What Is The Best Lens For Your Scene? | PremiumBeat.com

Okay so today what we're doing is we're playing around with different focal lengths.
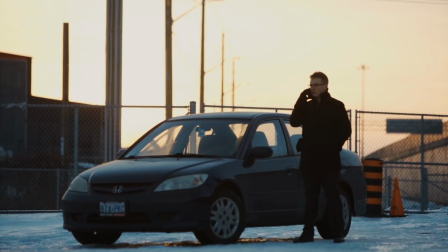(0:15)
So I'm trying out a couple different lens choices to film the exact same scene.
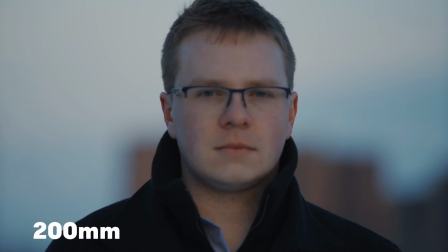(0:21)
Now the reason why I want to do this is to share with you guys how to capture a
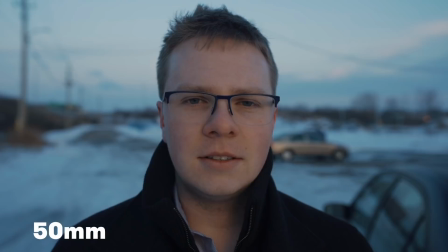(0:26)
cinematic scene for your movie and what each lens choice does to that scene.
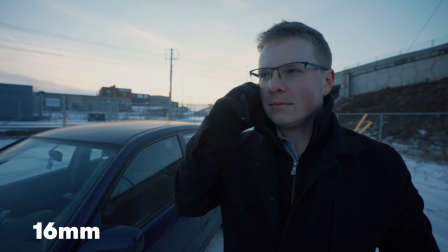(0:31)
So we go everywhere from a 16 millimeter to a 24 millimeter to a 35
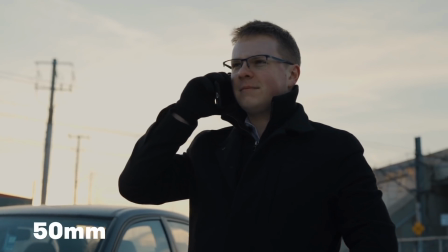(0:37)
five millimeter and then go all the way up to a 200 mil with having 50 millimeters in between. I wanna show you all the different focal lengths, all the different lens choices and which one suits the best type of storytelling.
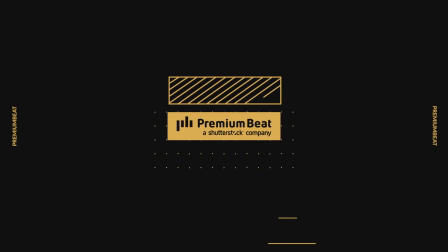Oh, okay, I'm back inside. It was a little too cool to do the episode outside. So I've gone into the edit. I started going through the different focal lengths and I wanna share with you guys my perspective of these perspectives.
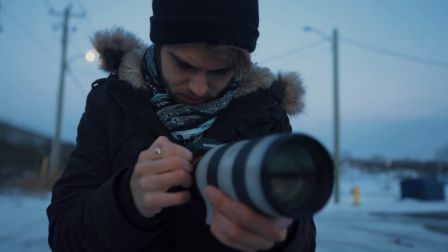(1:08)
So we shot a diverse range of angles,
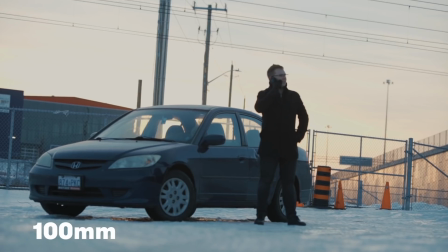(1:11)
everything from a close-up to a medium to a wide, and we captured the same thing over and over again with the different focal lengths.
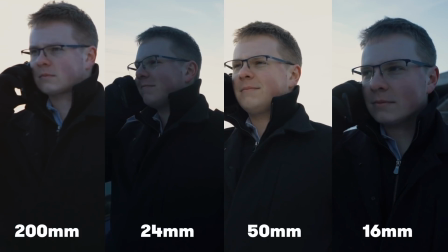(1:18)
For those of you who want to skip to a specific focal length, anywhere from 16 millimeters all the way to 200 millimeters,
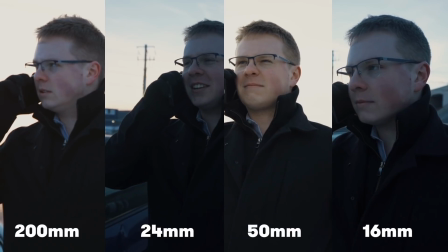(1:23)
I've added the focal lengths with their corresponding time codes in the description below. I highly recommend taking a look at all of these different focal lengths because each one gives your video a different flavor cinematically,
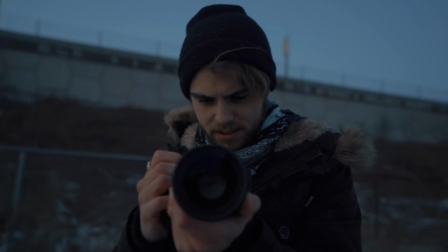(1:35)
emotionally, and even with how to shoot it and how your actors will feel and how you will feel throughout it.
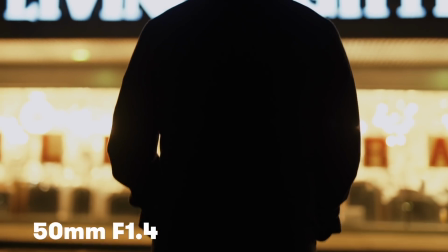(1:41)
And as a reminder, cinematic preference is the preference to the user or to the audience member.
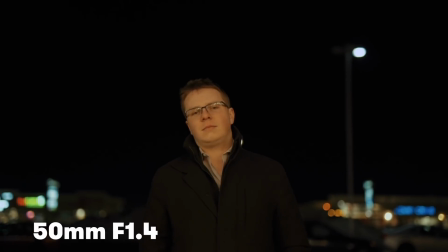(1:48)
There is no one way to do this. Now, this is all just my personal opinions. If you guys think otherwise, I'd love to hear those thoughts in the comments. But again, these are just my ideas of what the angles feel like. With that being said, let's get into our first focal length, which is our widest, which is the 16 millimeter.
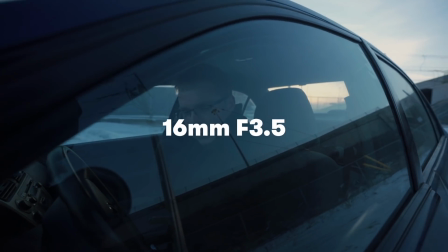(2:03)
Now, some lenses I don't recommend doing closeups for.
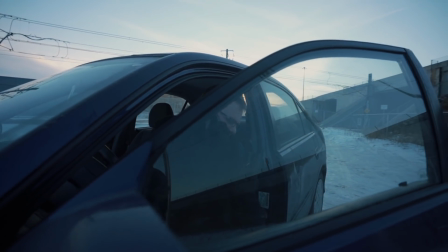(2:06)
For instance, the 16 millimeter to begin with, it was very difficult to do closeups for, for two reasons.
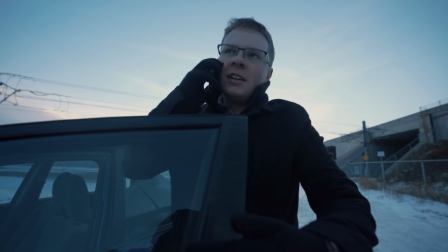(2:12)
One was as an operator, I had to get super close to my talent while performing this.
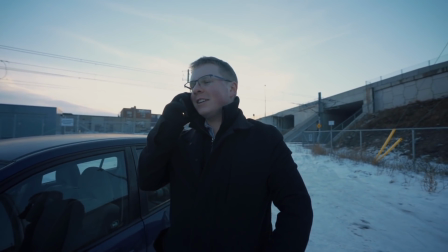(2:18)
Now, let's say if you're working with an actor who doesn't feel, let's say, as comfortable in front of a camera, shooting on a 16 millimeter, I highly recommend not utilizing. You're really close to a person. Luckily, I'm shooting this with a good friend of mine, so it made it a whole lot easier. But if you're working with new or novice actors, try and shoot on a longer focal length.
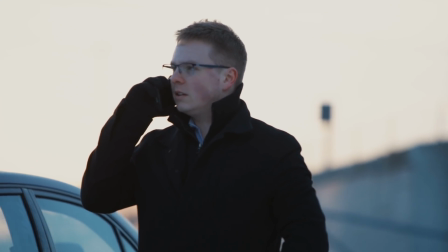(2:38)
Shooting on something like a 200 mil, which we'll get into a little bit later, was a lot more comforting for my friend because I wasn't in his face with the camera.
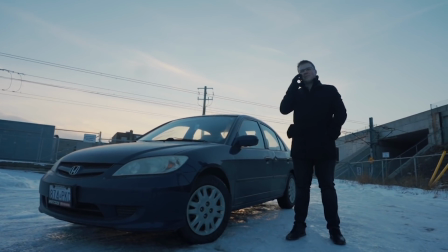(2:47)
Now, the second thing about shooting with the 16 millimeter and capturing this coverage was the fact that it widened the frame and gave it actually a lot more of an artistic flavor. You'll see the wide angle actually being used a lot more often now just because it does create such an obscure frame.
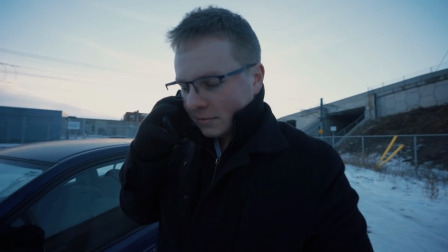(3:02)
Now, if you guys are looking to make something a little bit more artsy or to make the audience feel a little bit more uncomfortable in an unflattering way, the 16 millimeter does that. The next focal length that we're going to tackle is the 24 millimeter.
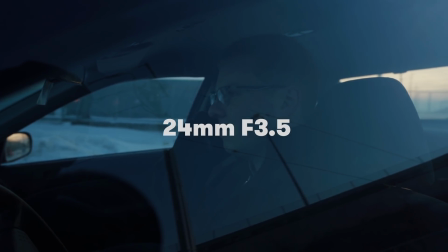(3:14)
Now, the 24 millimeter is sort of the widest sort of angle you can get while still being more flattering to your talent.
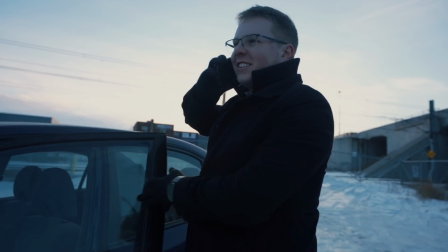(3:20)
Personally, it's not a lens choice that I'm really crazy about for a couple of reasons.
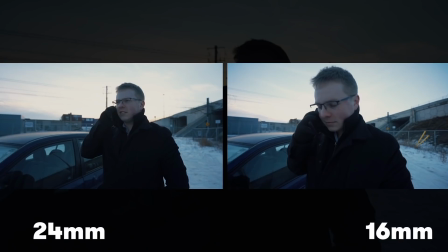(3:25)
The first reason is it's not obscuring the frame enough to be like crazy
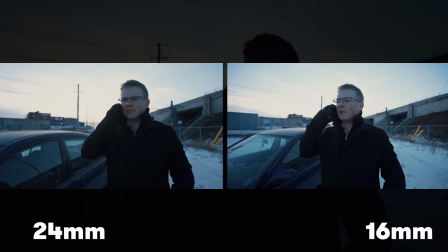(3:30)
different or interesting or artistic for me from just preference.
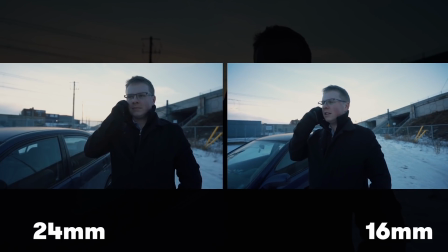(3:34)
I really enjoy stuff that like makes you feel something in the 24 millimeter as nice of a lens as it is and as nice as a focal length as it is for a wide angle. It doesn't do anything funky for me. And maybe that's what you want. Our eyes, I think looking around from 24 mil to like 35 mil, somewhere within that range.
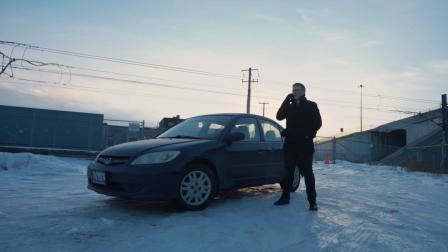(3:54)
So this is the most natural focal length. That being said, shooting a scene for me just wasn't really the greatest feeling when we're shooting close ups. I was getting too close to my talent, again, making them feel a little bit more uncomfortable while shooting wides or mediums.
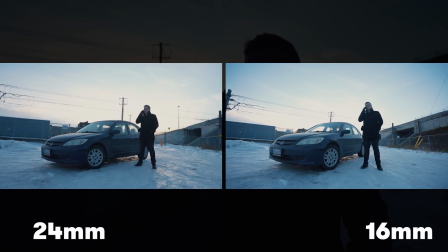(4:09)
It doesn't didn't obscure the frame enough for me to be like, oh, my God, this is amazing. So personally, it wasn't my lens of choice. But you guys make that deciding factor when you watch this coverage. Now, the next focal length is the 35 mil.
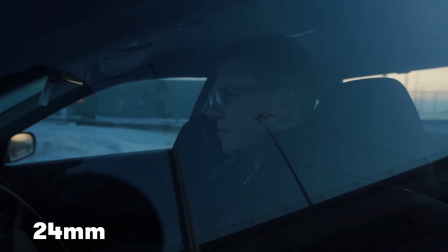(4:22)
Now, this is when things start to go from sort of that wide angle to a little bit closer. A lot of people really like the 35 millimeter focal length.
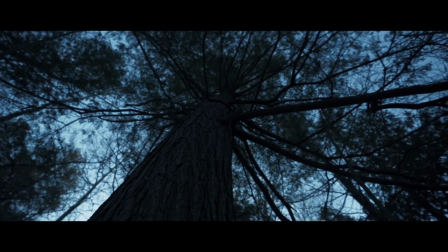(4:29)
I'm a fan of it myself as well. We just shot a whole short film called Friendship, if you guys want to take a look at that, mostly at 35 millimeters. It's a really great focal length to keep sort of your nice wide shots while being a little bit more cinematic and a little bit more flattering for your talent.
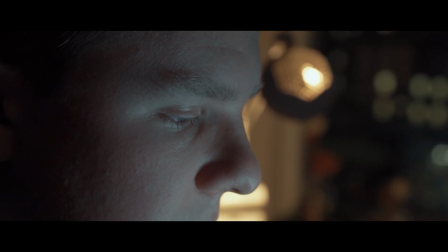(4:46)
Personally, I like being a little bit closer to the actors to capture certain coverage. It just makes me feel like I'm more involved with the scene.
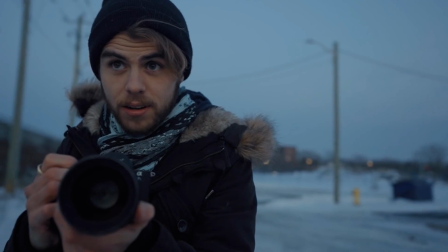(4:52)
So as a shooter, I really enjoy 35 because I'm actually more part of the motion and emotion.
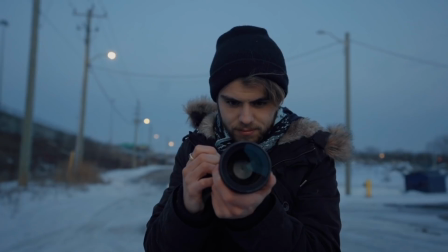(4:59)
Therefore, I can capture it better. If let's say I'm doing like handheld and I'm really getting in within the scene.
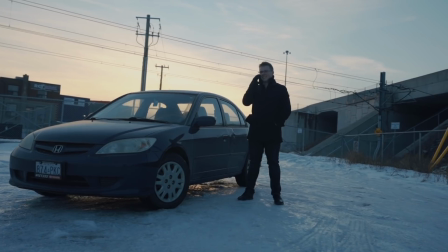(5:04)
When I came to doing the wide angle, it was nice because I didn't have to like go 100 meters or 100 miles away to capture the wide.
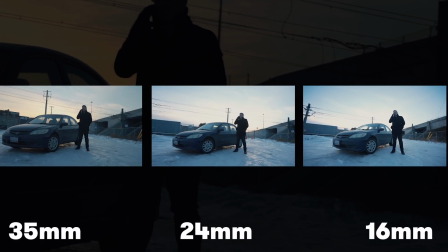(5:10)
And it also didn't look too weird. It was starting to get into looking a little bit more cinematic because my background was starting to condense itself.
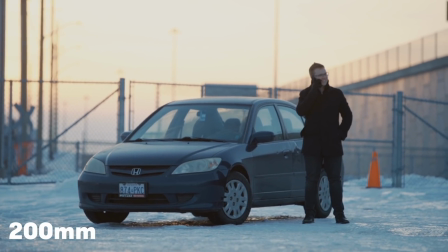(5:18)
For instance, for example, if you guys are shooting on like a telephoto, which we'll get to really soon, it really condenses the background.
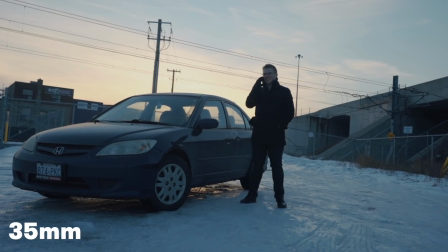(5:24)
This, you're still getting that background. It's not super condensed. So if let's say you're shooting somewhere really interesting and you want your audience to be able to see what that background is or what the environment really feels like, shooting on a 35 will capture the background,
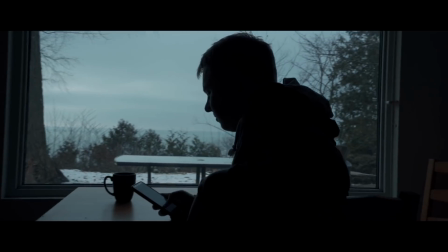(5:39)
will capture the essence of the scene without sort of distorting anything, be that with focal length or with sort of like edge distortion, like the 16 millimeter, for instance.
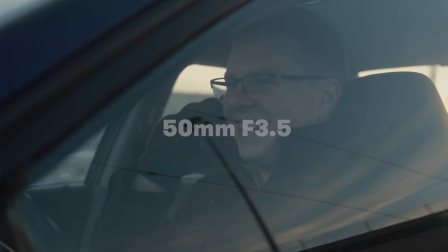(5:48)
Let's move on to the 50 millimeter. Now the 50 millimeter I'll say right now is one of my favorite focal lengths in my cinematic toolkit.
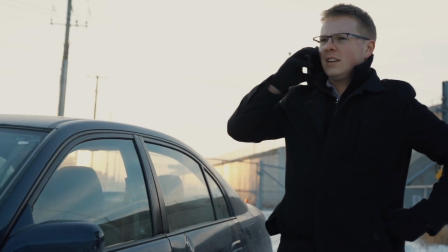(5:55)
I bought a lens specifically for this which is the Sigma Art Series lens. It's a beast of a lens.
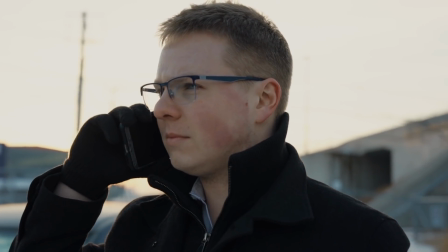(6:00)
I absolutely love using it and the reason why the 50 millimeter for me is one of my favorites is because it's probably one of the more traditional lenses that movies and feature films use.
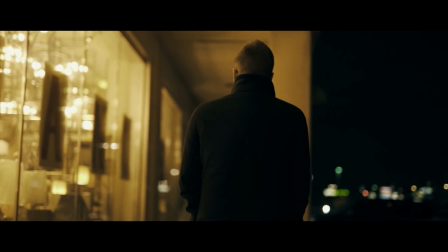(6:11)
Some full-length movies, full feature films use the 50 millimeter and that's it.
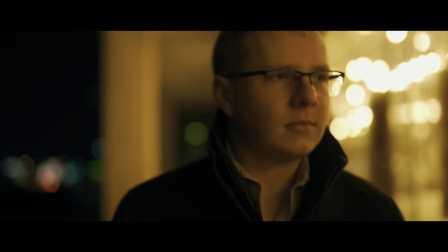(6:16)
You can watch some movies that just completely utilize that lens on its own. So it has like all of cinema already banked on it.
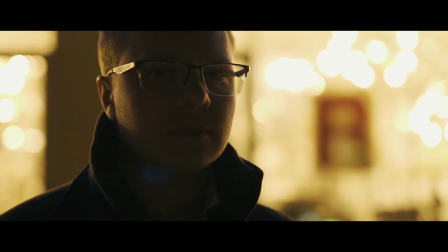(6:22)
So when you watch a lot of movies, most coverage is shot from like 50 millimeter to like 85 millimeters, because what it does is it condenses the background.
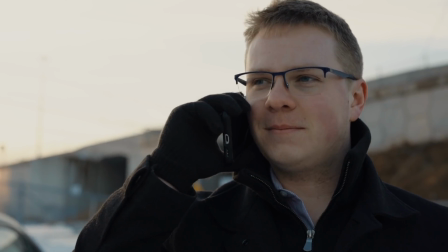(6:30)
So you get that nice bokeh in the background, but you're still living within the moment. As an operator, like I said before, I really like being in the scene. I like being with my talent. I like feeling the scene out, especially with doing any sort of handheld movement. So when I'm with the characters, I'm able to operate better. I'm able to feel the scene out almost as if my operating skills are acting as well.
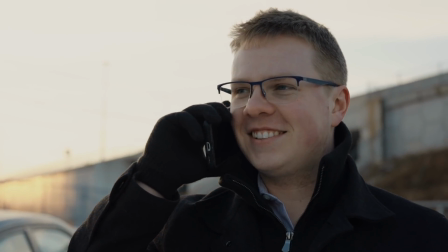(6:53)
Keeping at a 50 millimeter, I'm keeping my distance from my talent so that they feel more comfortable, but I'm also capturing some really beautiful stuff. Since you're starting to shoot on a longer lens, the nice thing about this is your background is starting to compress together. Things are starting to all push in the background so if you look at a comparison between like a 16 mil and the 50 millimeter you can tell there's an immense
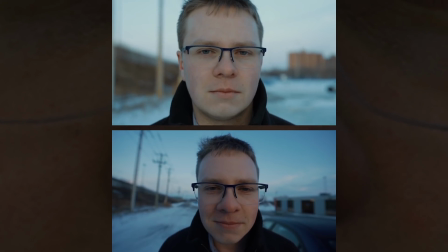(7:14)
difference between what that background looks like so I really loved using the 50 millimeters for my medium shots I really liked it for my close-ups when it came to the wides I wasn't over the moon about this again it's not doing anything crazy to the
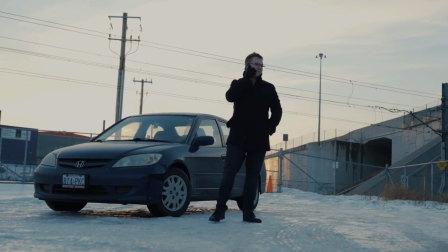(7:29)
background it's not doing anything ridiculous for my wide shot so personally I would use the 50 millimeter for more mediums and close-ups. If you guys are starting to make movies and you want one lens to help you out with making those movies, I would suggest picking up a 50 millimeter.
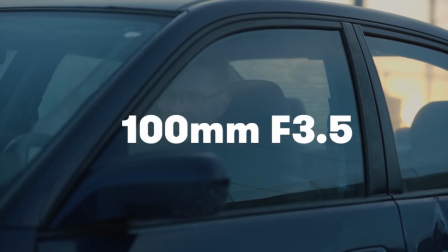(7:45)
Let's move on to my second to last lens, which is my 100 millimeter.
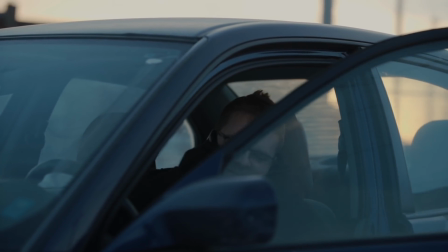(7:48)
I had a lot of fun with this focal length and it kind of bleeds into what it felt like shooting with the 70 mil and the 200 mil.
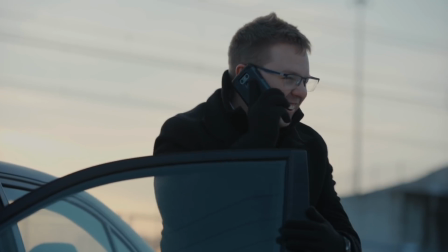(7:55)
It looks very similar to the 70 millimeter. Again, that background is just squeezing in a little bit better.
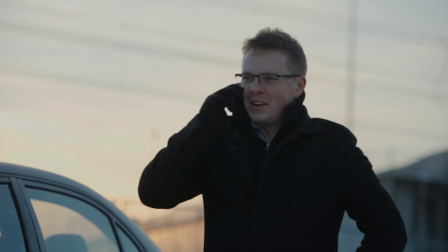(8:00)
Really good for heavy motion stuff and really good for giving your audience almost like a voyeuristic feel.
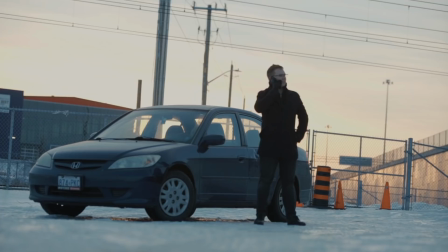(8:06)
So let's say you're shooting like a spy thriller and you want to make it feel like your characters are hiding something.
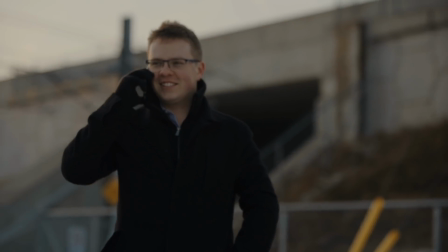(8:11)
The longer the lens you shoot it on, the less that you feel you're involved and the more that you feel like you're watching.
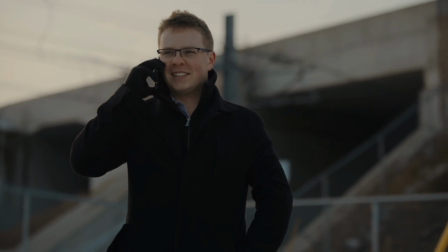(8:17)
It makes the audience sort of feel like there's something that they don't know. If you shoot with a wide angle and you're up and close with your characters, you're like invasive.